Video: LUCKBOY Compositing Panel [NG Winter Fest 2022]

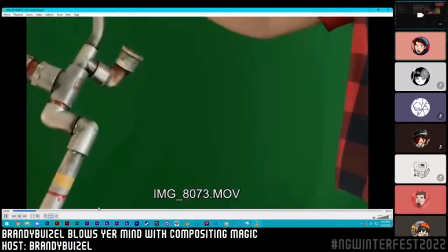(37:17)
And then when we were done with that, we would take our time and shoot it up against the green screen. We actually, and this is a stupid thing, Dom almost didn't let me do it.
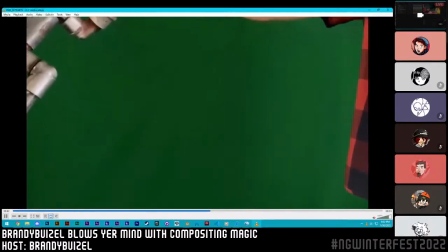(37:26)
We could have taken a singular photo and then cut it out and just panned it along.
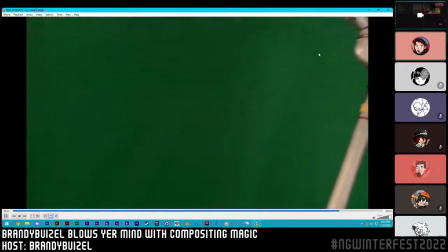(37:31)
But I thought it'd be great to get the sort of 3D depth of these pipes moving in physical space,
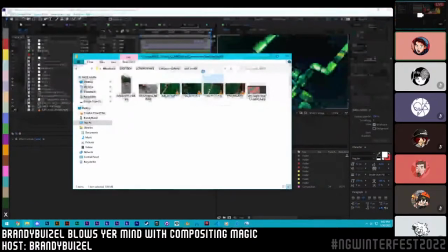(37:37)
which makes it feel authentic and real when the camera moves and you see a subtle rotation of the pipe as certain objects get further away. And so I would hold it from one end, Dom would hold it from the other. This is probably the best example of it.
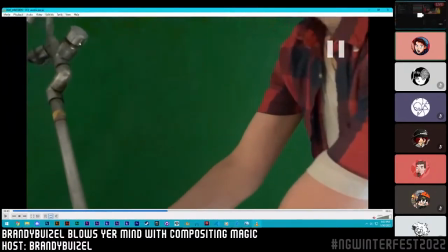(37:53)
This pipe has a lot of depth to it, and it looks kind of flat from this angle. They all look kind of hunched together, and then as it moves over, they spread out.
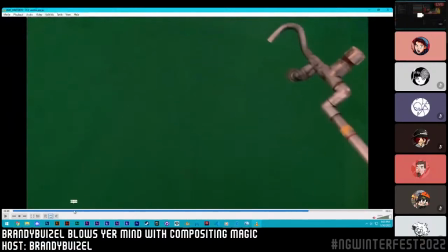(38:00)
And that's just a 3D effect that you're not going to get by calling it a day and taking a singular photo.
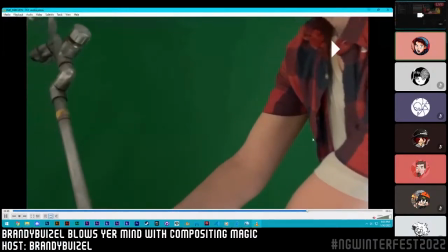(38:08)
Very skinny and weird, and at the end of the shot, it's nice and expanded the way it's supposed to be.
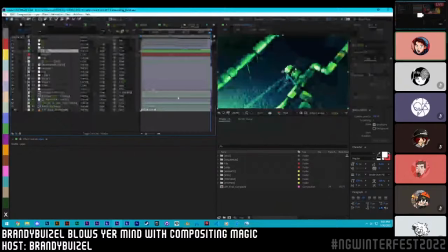(38:16)
And so that's something that we did over here with this pipes sequence. The bottom here, it's just a 3D animation with our mocap Lucky. He's just acting through the bottom there.
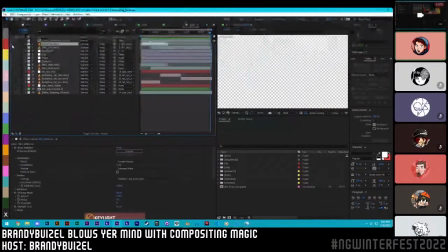(38:27)
And then in this composition, we have the pipes, which I recolored the same posturization process as earlier because I'm reflecting Dom's style.
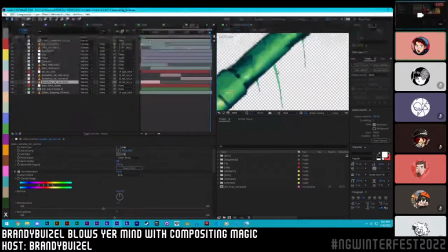(38:36)
I also added this slime from this free slime FX pack that Video Copilot produced. They took a bunch of industrial movie magic Hollywood slime, and they just took it against the black screen and poured a bunch of goops and let it react.
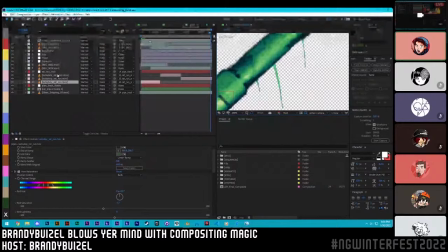(38:52)
And then they uploaded it as free stock footage, which is super awesome because that slime is expensive. And so I made this pipe a little bit slimy.
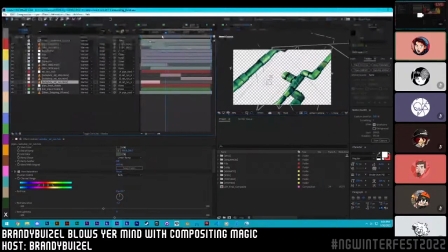(38:59)
These are separate pipes that I took the best takes. They move through the 3D space, have that nice parallax that I was talking about. And then our 2D lead Diley animated this cute rat.
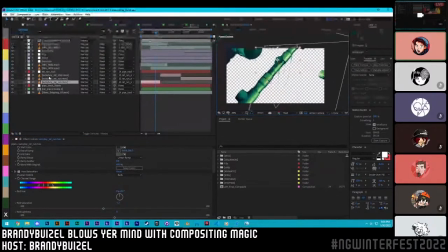(39:14)
What was difficult is because these pipes were moving in 3D space, I actually had to do a camera track.
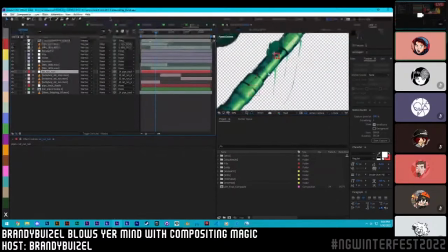(39:21)
So there's a couple little nulls here,
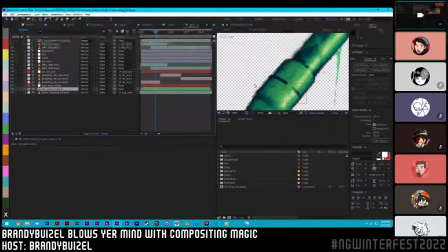(39:23)
which is just me tracking a singular point on this specific pipe and parenting the rat to it.
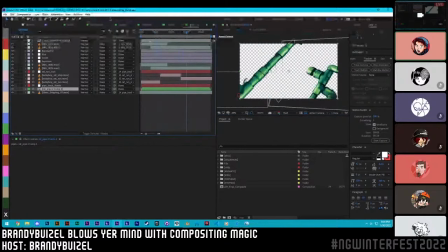(39:31)
So that way, whenever he moved exactly as that pipe was moving. Let's see. We got another question.
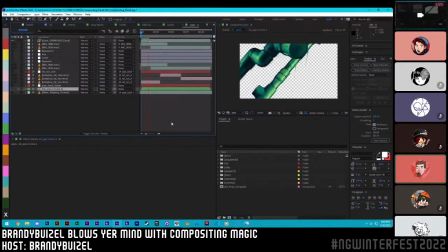(39:40)
Lecture EPS asks, what do you think is the most innovative scene or one where you thought you can never do, but it turned out better than you expected? Oh, best example. There's this one scene that absolutely kicked freaking ass.
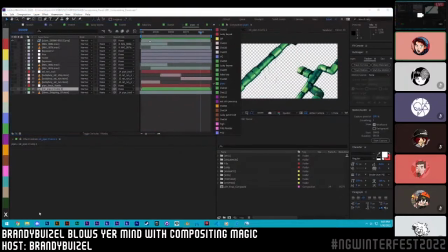(39:55)
And I'm super proud of it, actually. So it's a very ambitious shot. It's this one.
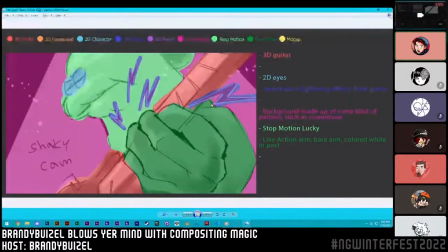(40:00)
And I always knew it was going to be difficult. But I ended up pulling it completely out of my ass. We wanted this to be a shot during the battle that consumed every single medium that LUCKYBOY had to offer. We had 2D character, 2D effects, 3D model, live action hands, stop motion puppet head,
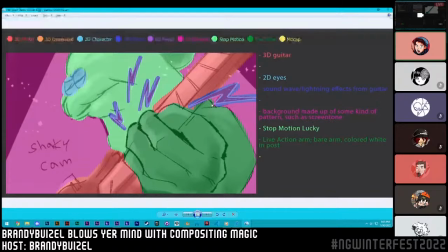(40:19)
and then a fancy background and who knows what.
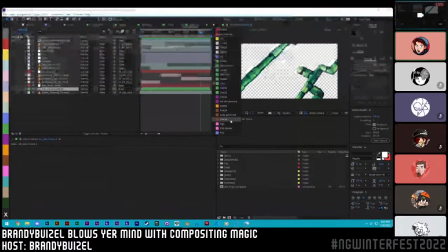(40:23)
And I actually pulled it off fairly early on, which made me a lot more confident about working on the rest of the film.
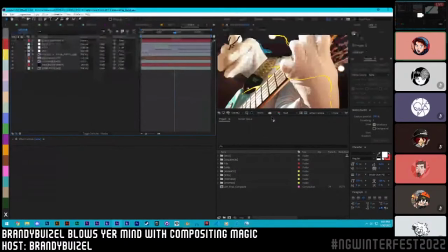(40:30)
And it's this one. Absolute, classic. I love it so much. We have these beautiful 2D effects that were animated by hand by our friend Drew. We have this bodysuit footage right here in this composition.
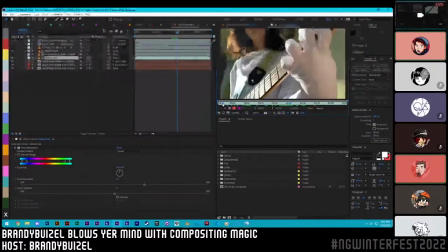(40:50)
We just have somebody playing guitar. They're playing the guitar. We got their hand. And then I had one of my awesome assistants.
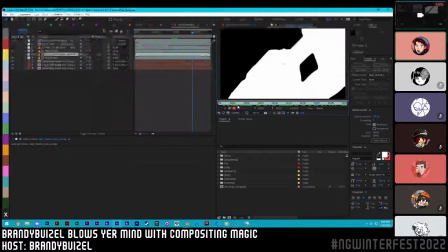(41:01)
I didn't do everything alone. I composited alone, but sometimes there was tasks I could hand out to our other producer, Amanda, where she would then key out the person's body manually by rotoscoping them. And this is the result. I basically asked her anything that I don't want to see, that's colored in black, and anything that I do want to see in the shot, that's colored in white.
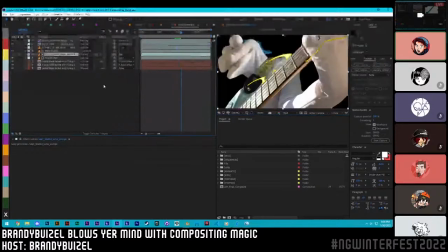(41:21)
And we're able to separate the two by using something called a Luma mat. And so she creates a Luma mat.
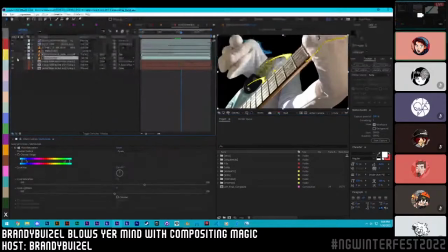(41:27)
I tie this footage to the Luma mat, and that's what's keyed out. I use the strap as a good separation of where the Lucky head should go, because it's a nice, clean, hard border, and it was a lot easier than, say, attaching it here.
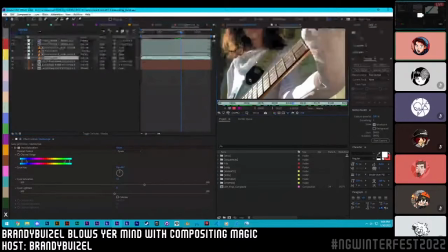(41:43)
This would be a lot more difficult. So I just faked it, and I went, there.
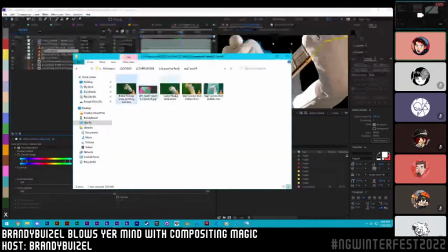(41:50)
We also had a bunch of Lucky heads that I had to work with, but none of them were totally in the right perspective.
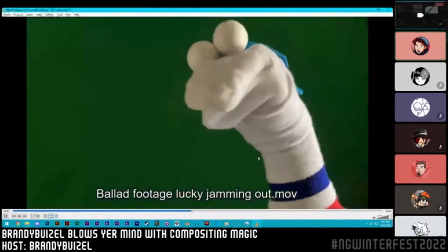(41:56)
And then we have this one. He was just grooving, and I was really liking it.
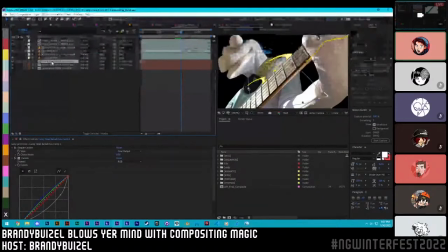(42:01)
So I just slapped the head on and keyed him out. I also added a couple little extra details. So the Lucky head is a different hue than the bodysuit. This is something that you won't notice, but when you cast shadows on certain objects, sometimes they have a little bit of a blue hue, and sometimes they have a little bit of a yellow hue.
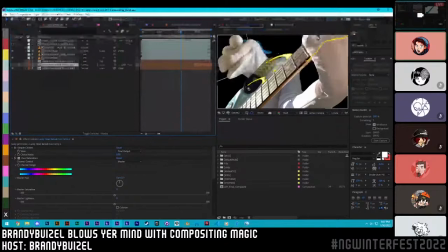(42:20)
You'll see that this one has a blue shadow that's being cast by the guitar, and then you have the sunlight here, which we just faked and pretended was the lights on the stage. And then we have this bounce light from the ground that's reflecting up. And because the sun bounces out mostly warm light, that's what's being caught at the bottom here.
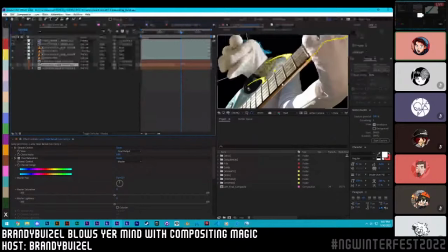(42:37)
But completely in shadow, the suit looks very blue. This Lucky, he didn't look blue at all.
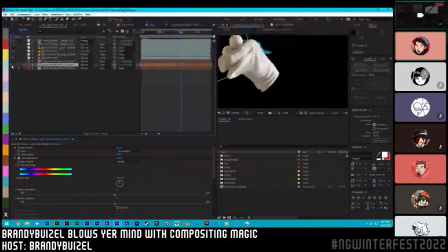(42:45)
He's kind of yellow. And so just what I did is I took this bottom half of Lucky and I forced it to be blue, right under the chin. I animated this little scribbly line that would follow underneath his chin very loosely, but just so that way I could change the hue to be the one that I needed.
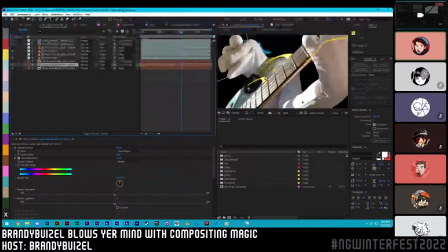(43:02)
And now it was blending a lot better in with the bodysuit, but it wasn't totally perfect. And then just a little bit darker, right in that one spot near the neck strap. Because it's kind of weird if the neck strap is right next to a highlight when it should be casting a bit of a shadow.
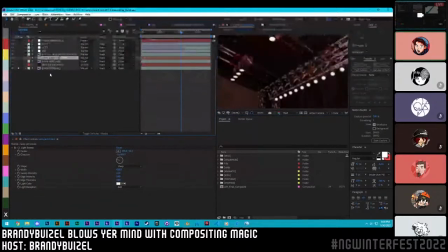(43:18)
Pop it out into the scene. We have this nice wobbly 3D background. It's just a little bit of camera wobble in 3D space. Super simple. But I made the camera wobble match the movements of Lucky because I had this stop mo footage to work with and this live action footage to work with.
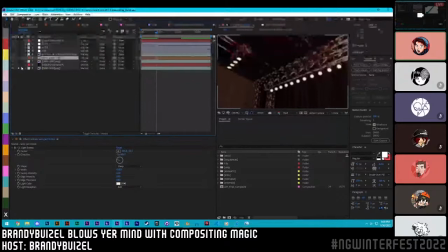(43:36)
And since I couldn't change those, they had to dictate everything else I did. So the background was done afterwards. And I matched the movement of the background to the way that Lucky was jamming. So it looked like he was kind of orbiting around it the whole time.
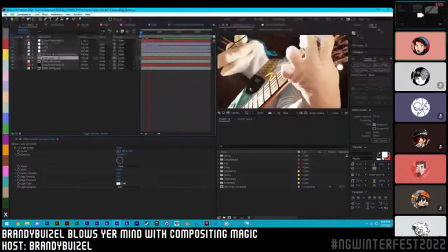(43:48)
Then we slap on those 2D eyes, slap on the 2D effects, and then I slap on a couple other things. So this is what it looks like with all the pieces together, but we still have to do that step where you make them blend as if they're in the same shot together.
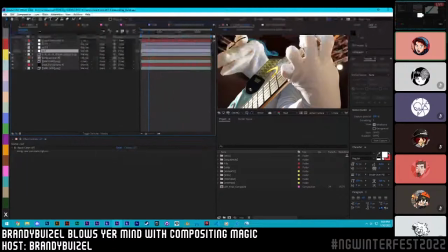(44:03)
They still look like pieces. And we do this by color correcting them all together as one whole. And I'm actually using a thing called a LUT here. It's called a LUT, or a lookup table. That's what it stands for.
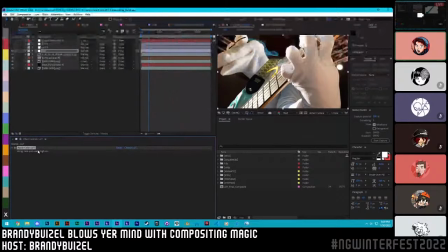(44:15)
And it's basically a way that I can create a color correction once, or I could download somebody else's color correction, and I can reuse it anytime I want with one simple effect. These are actually a bunch of LUTs that I created in the past, and they were a way for me to quickly see how I can make it look super, super good.
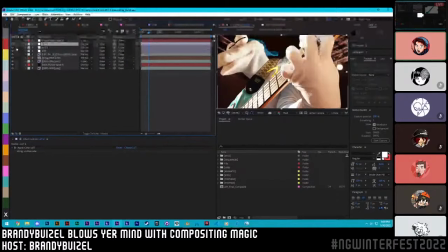(44:33)
You can download LUTs online. I personally don't like it. I like to make my own color corrections, but the advantage to a LUT is just having it be that one effect,
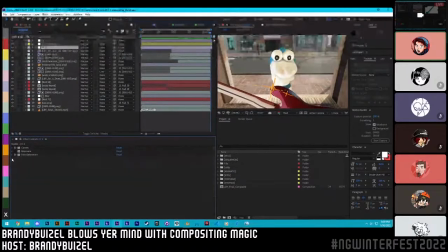(44:42)
rather than having a whole stack of different things happening to create an effect.
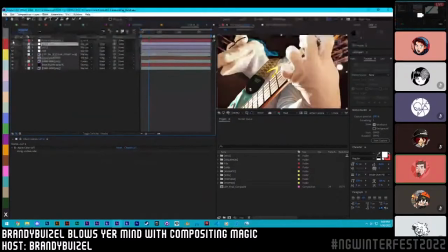(44:48)
Kit, let's see. Maya's got a question here. It says, how do you do the scene where Lucky is walking away, but the puppet master was in the shot but edited out? Oh, that one.
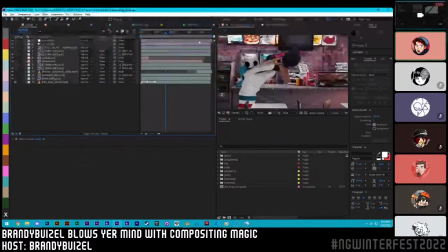(45:03)
Yeah, so this one's fairly straightforward. This is actually the shot at the very beginning of that sequence. So he's not walking away with the pizza. The pizza was actually a it was a box that we shot in stop motion, and I just kind of bounced it around on screen, so it would have that nice stepped animation effect to match with Lucky's puppeting.
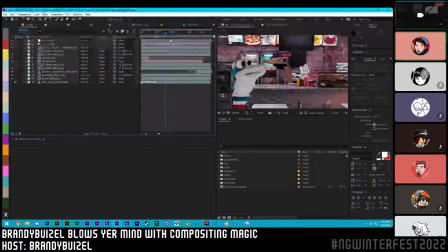(45:22)
But it was just that simple. As we keyed out the background, but we left in the puppeteer. And when the shot was completely over, and you see the media offline screen, I just took a screenshot of when Premiere does that.